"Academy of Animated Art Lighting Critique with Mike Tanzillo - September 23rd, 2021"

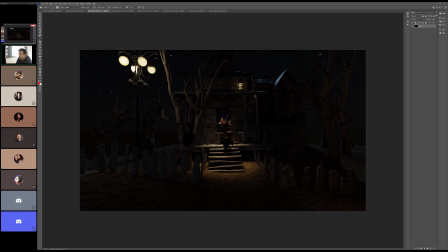24:51 Yeah, I think the biggest thing for me is I would love to read the characters a little bit more, especially because they're not. Especially I was like you got this cat, man, let's use it. I think that just having some more fill in there and just like really kind of.
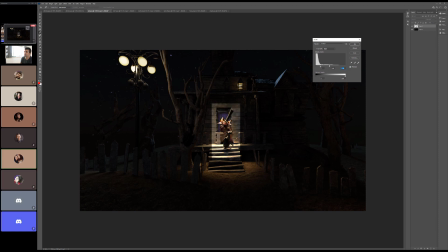25:12 I'm planning to add like jack-o'-lanterns and candles to kind of up the Halloween vibes. So those are gonna pop off some extra light and fill light because I don't necessarily want a lot of light coming from the front. So I'm gonna use the candles and the pumpkins and stuff to kind of provide fill light where I need it.
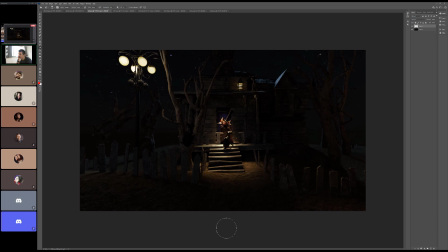25:28 Got it. That's my plan anyway. Got it. Yeah, but like you kind of pocket this down here. You create more bounce light up on them. The other thing is like the light source for this, is that the lamp? No, so I was trying to the house asset's a little wonky
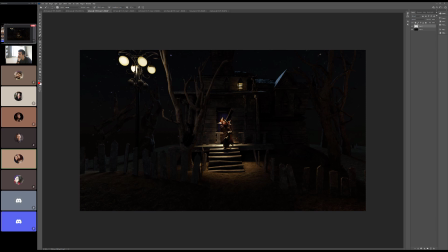25:48 with I was trying to make the door look like it's glass and have it look like it's coming out from the door, and I couldn't pull it off as well as the window because then it just looked like a big yellow thing behind the back.
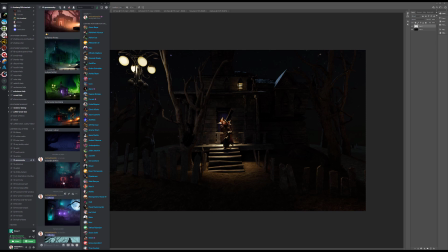25:59 I made the material glass and it just didn't work right. So it's supposed to be like a lantern, like a porch light coming down. I just need to make it look more like a porch light. So I guess I need to have the light hit the house a bit more so it looks like it's part of the house.
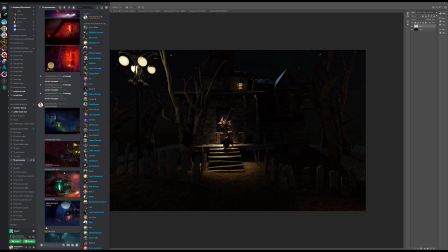26:15 Yeah. A lot of people during this challenge use the
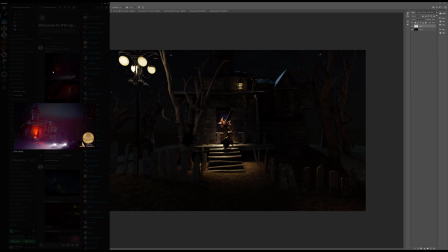26:22 house is like a glowing illuminating thing. Right. It's funny.
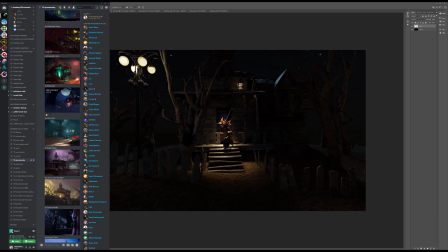26:27 I guess that's because that's what the reference art was. I didn't post the reference art in here. Right. But yeah, that's something else that you can consider too, because like you've already got it up here to just make that kind of glowing and wrapping around them. It really helps get that rim light in place, and then can make for some really cool effects.
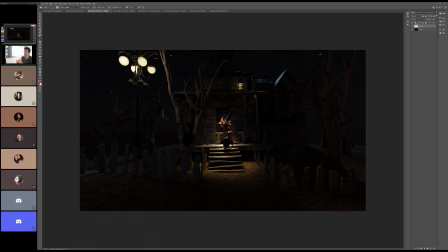26:45 And then, but yeah, I think positioning them so they're more side by side instead of one in front of the other will really help. And yeah, that's and then don't turn like this light would cast more stuff on the ground in here,
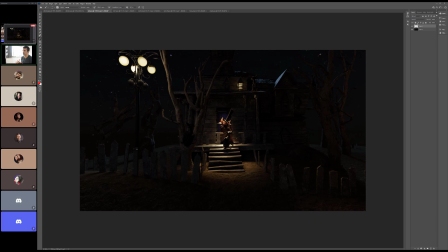27:03 and if that's not and if that's not where we want to go, if that's like going to be more trouble, then I would just turn that off. Okay. Yeah. I was thinking I could push
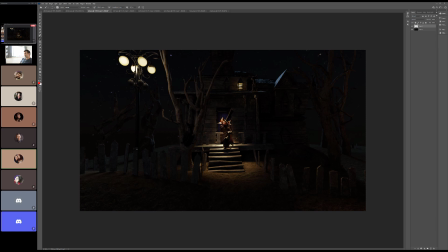27:20 that light a little bit closer to the house to help maybe put more backlight on the character. Yeah, and then sure. find another way to light up the cat and the tree. The other thing that you could do is you could just grab the geometry that's just like this,
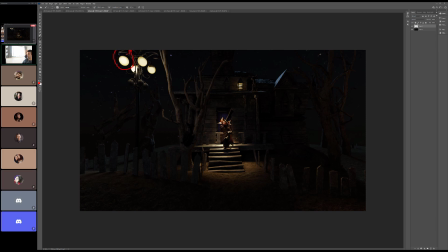27:35 keep this street lamp off, and then just like duplicate that, move that over here, and attach it to the house, and then have that on. Just because, like, because this doesn't feel like a light that would be very close to a house. This feels like a light that's close to the street. Okay. Yeah.
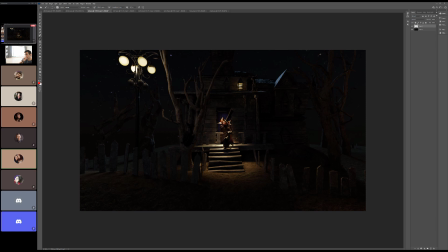27:51 So then I just need to figure out how to light that tree if I want to keep it there, because I kind of like the cat in the tree. Oh, I didn't even see the cat in the tree. There's a little kitty in the tree. Yeah. Yeah. Oh God, that makes me curious as to how many more there are floating around in there. There's 3 cats.
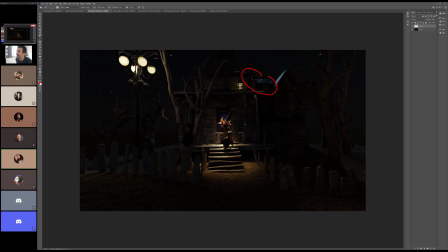28:08 Son of a. So there's another one up there. God. Damn, these creepy guys. All right, sorry. These creepy cats are they're coming. Maybe I'll take them out. I got to take them out of the marketplace. They're going to haunt me. This isn't great. She said the cats have 3 poses, so I wanted to use all 3 poses.
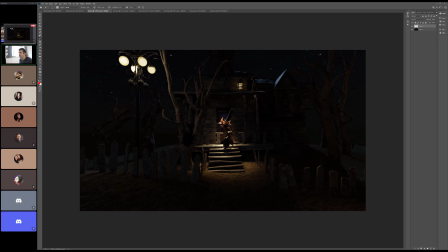28:28 Oh, right. I do think, like, of the 3, this one actually is going, working the most successfly for me. In terms, because I think that, like, having the main character here, but then also it's like his little
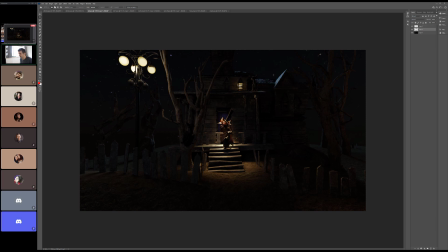28:44 like this one would also need a little bit more light here, but like having the little cat sidekick buddy just like essentially up on his shoulder, just like hanging out up there, like, dude, all right.